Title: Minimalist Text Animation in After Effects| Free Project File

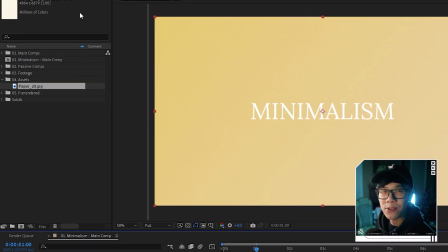8:16 And I think I'm gonna actually darken the background a little more. So I'm gonna go to the effects control over here.
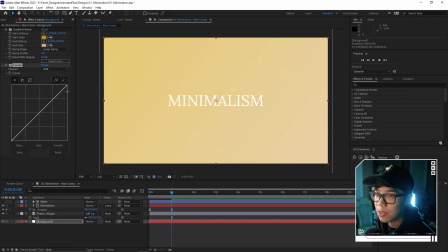8:22 I'm gonna add an effect called curves. And I'm just gonna bring the values down a little bit.
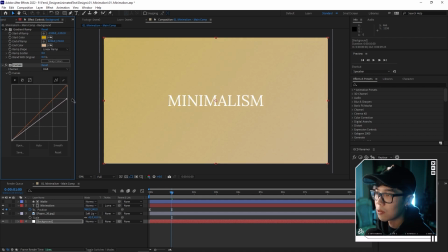8:26 So I darken it just a little bit, making it a little bit easier to see the white text. And we can still see a little bit of that paper texture. And this is what we have so far. Not too shabby. Now, before we continue, let's take a small break to talk about this little thing that I made called Enter the Future.
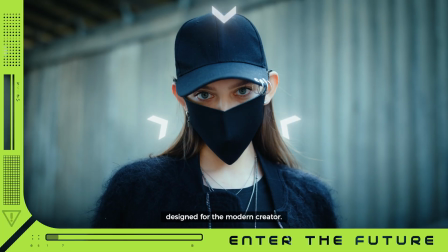8:41 It's a motion graphic asset pack that I handcrafted and includes a variety of assets you can use for your music videos, commercials, live streams, narrative films, you name it.
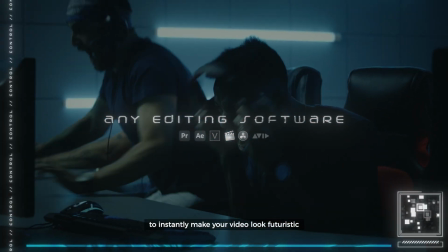8:49 So if you need transitions, borders, or custom text animations to give your video a modern edge, I recommend checking it out. All right, back to After Effects. Now, although minimalism is about having, you know, less is more, and we don't want to add anything that is not essential to this design, but if we want to add a little more details to make it look interesting but not, you know, have it feel too cluttered, then what you can do is add these small details like lines.
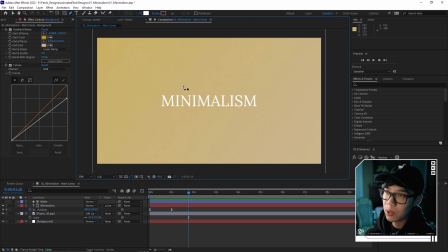9:10 Let's add one on top and one on the bottom, and to determine where I want to put them, I'm just going to hit the shortcut control apostrophe.
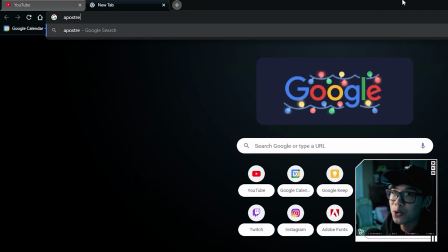9:16 Is this an apostrophe? I spelled apostrophe wrong. So control apostrophe, and basically that brings up some grids, as you can see these green lines, and I can use them as a reference onto where I want to kind of draw my line.
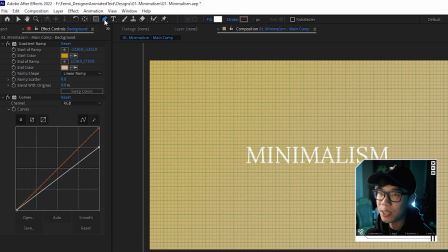9:29 I'm going to make sure the pen tool is selected if it isn't already. And I'm just going to click once over here in this corner, and I'm just aligning it kind of over here. and then I will draw one over here.
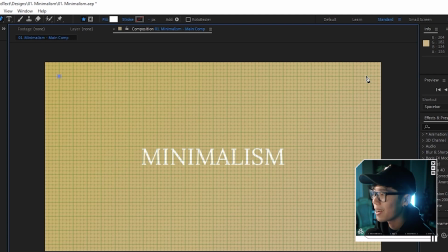9:39 And I'm gonna hold shift to make sure that it's a completely straight line and I don't have to second guess myself, because that seems to happen quite often.
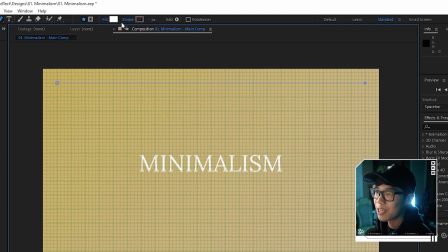9:45 And you're gonna notice that nothing is showing up. And the reason is because right now I have the fill at white, but there's no stroke.
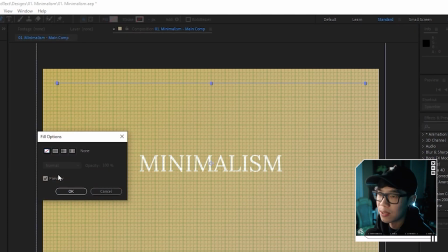9:51 So I wanna change that so that the fill is nothing, because we're not filling in a shape.
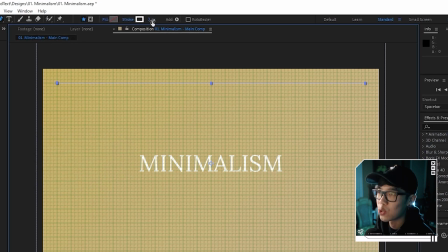9:56 And we're gonna change the stroke so it's a solid color. And right now it's white, and you can change the stroke width to whatever that you like. In this case, we're just gonna keep it at 3 because it's nice and thin and not distracting. And then we're gonna call the shape layer line. And although this section is not animating the text, it is making the text look a little bit better. So I'm gonna go through how to animate this line, just a very simple way of doing so.
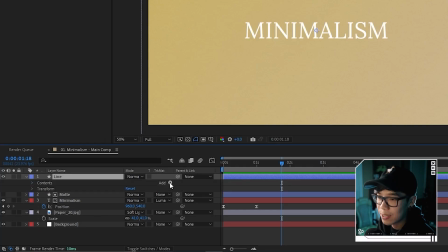10:16 We're just gonna hit this arrow so we have more options over here. And over here next to the add, we're gonna add an animation called trim paths right over here. And then we're going to hit that arrow so we see more of this. And all we're going to do is we're going to keyframe the start and the end position.
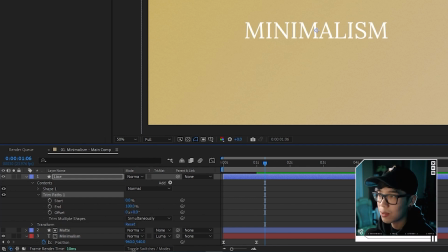10:31 So right now at end over here, it's at 100%. So basically it's at its end position where you see the full line. So we're going to hit the stopwatch over here. Okay, we're going to move that keyframe a little bit. And then we're going to go to the very beginning and we're going to hit 0 like that.
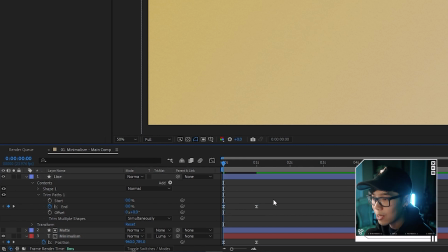10:45 So now we're going to also highlight it and hit F9 so we ease the keyframe exactly like what we did when we were animating the text. And then if we want to get a little bit fancy, we can even go to the graph editor and then just move that handle over so that now we have the same matching speed as this animated text like that. One line on top feels pretty not balanced, right? So we're going to highlight this layer.
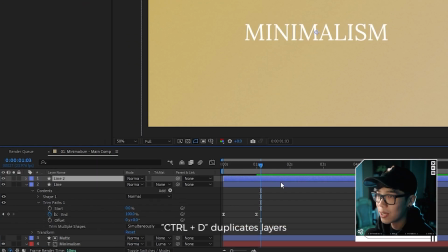11:06 We're going to hit Control D. So we have two lines now. And for this one, we're going to hit the shortcut R so we bring up the rotation, and then we're going to rotate it 180, okay, just like that.
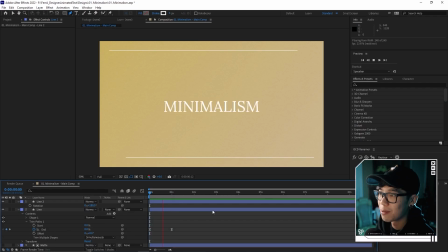11:17 And then now you have two lines. So if I play it back, boom, you have one line that's shooting across from right to left, one on top from left to right, and it looks more dynamic that way, but also still feels minimalistic. And we're just going to add a little more detail, although this is still minimalism, bear that in mind. And we're going to add some small text to act as accents.
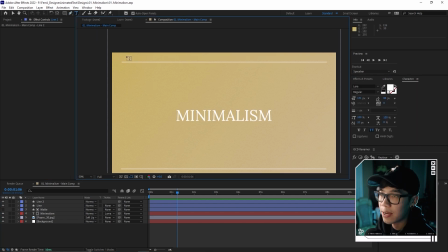11:35 So what I'm going to do is I'm going to go back to the text tool over here, and let's say that on the top over here, we'll just like write my name or something.
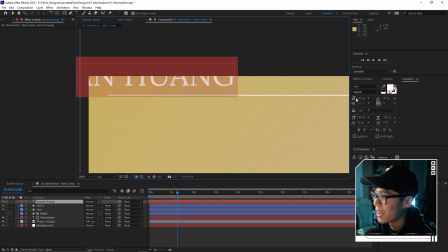11:42 Herman Huang. That's way too big. Let's highlight that and let's shrink it down all the way to, I guess 16 is not bad. And then we're going to move this by just dragging it over so that it is aligned to the line.
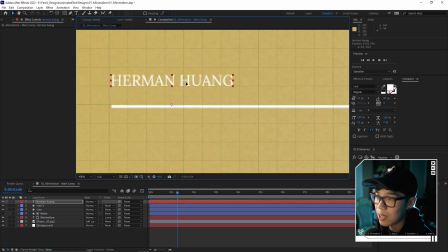11:56 And we're going to hit Control apostrophe. So we just make sure that it's going to kind of match where we will have the next text, which will be on the bottom right.
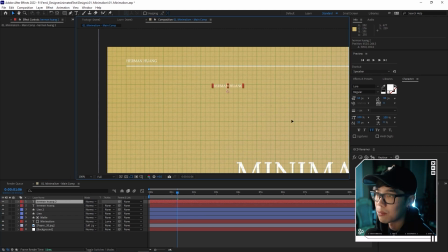12:04 So I'm going to hit Control D so that I duplicate this text layer like so. And I'm just going to move this text all the way down to the bottom right corner.
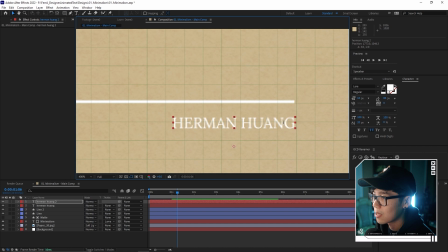12:13 And I'm just having it kind of like this. Actually, I don't need to align it yet because I'm going to change this to something else. And I'll write like 2022 tutorial, and then I will align it.